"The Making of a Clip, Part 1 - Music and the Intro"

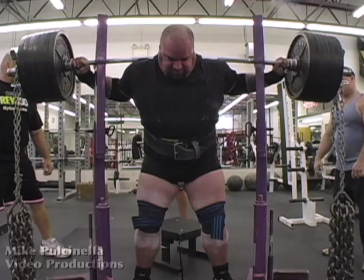(8:07)
That takes us up to the lift itself.
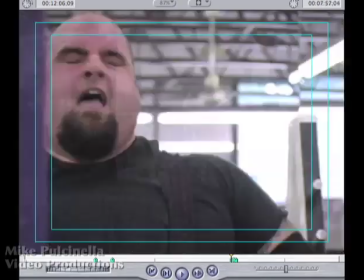(8:10)
So far we have been compressing time, taking the 10 or so minutes it took Jeff to get ready and fitting them into about one minute.
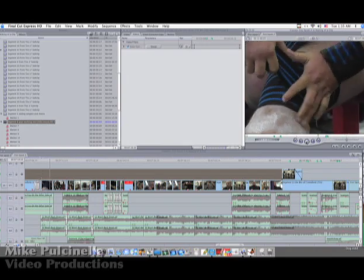(8:18)
You may have noticed that I copied and spliced segments of the intro section of the music
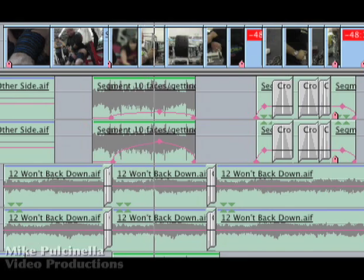(8:22)
to extend it because I found I needed more time once I started to put it all together.
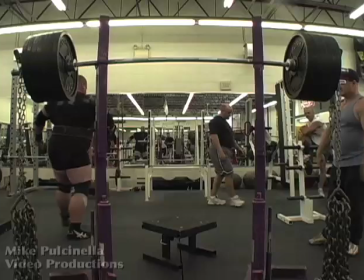(8:28)
This intro is twice as long as the earlier one that I grew impatient with,
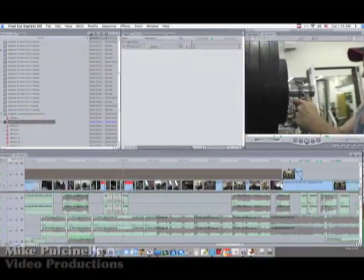(8:32)
but because there is so much information to absorb here, it seems to go by quickly.
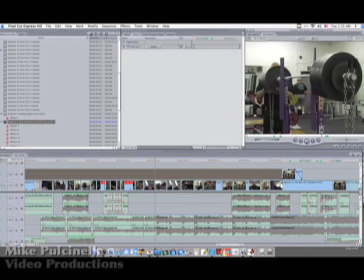(8:38)
Notice how complex the timeline is now. There's a lot going on here, but that's what makes it interesting.
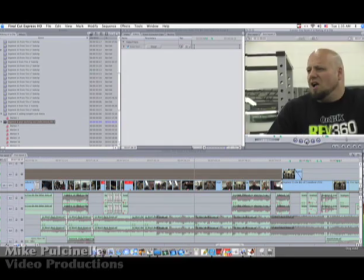(8:45)
As I edited, I was working with the soundtrack, allowing the music itself to suggest to me what images should come next.
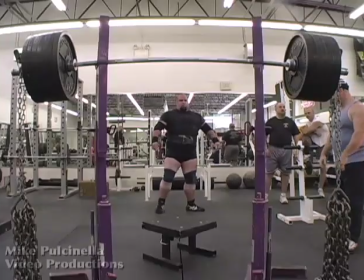(8:53)
That's why it's so important to pick the right piece of music before you begin. It shapes the entire piece.
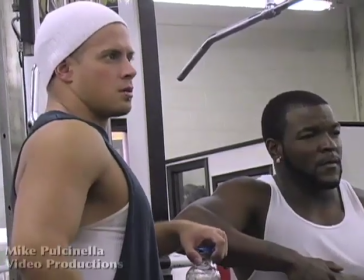(9:01)
Some clips I slowed down, others I didn't. I just went by what felt right.
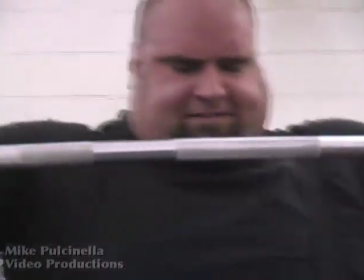(9:07)
So that's my compressed intro. In part three, we will finish the clip stretching time to enhance the drama of Jeff's accomplishment.
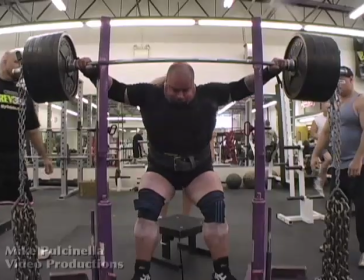(9:16)
Until then, stay tuned.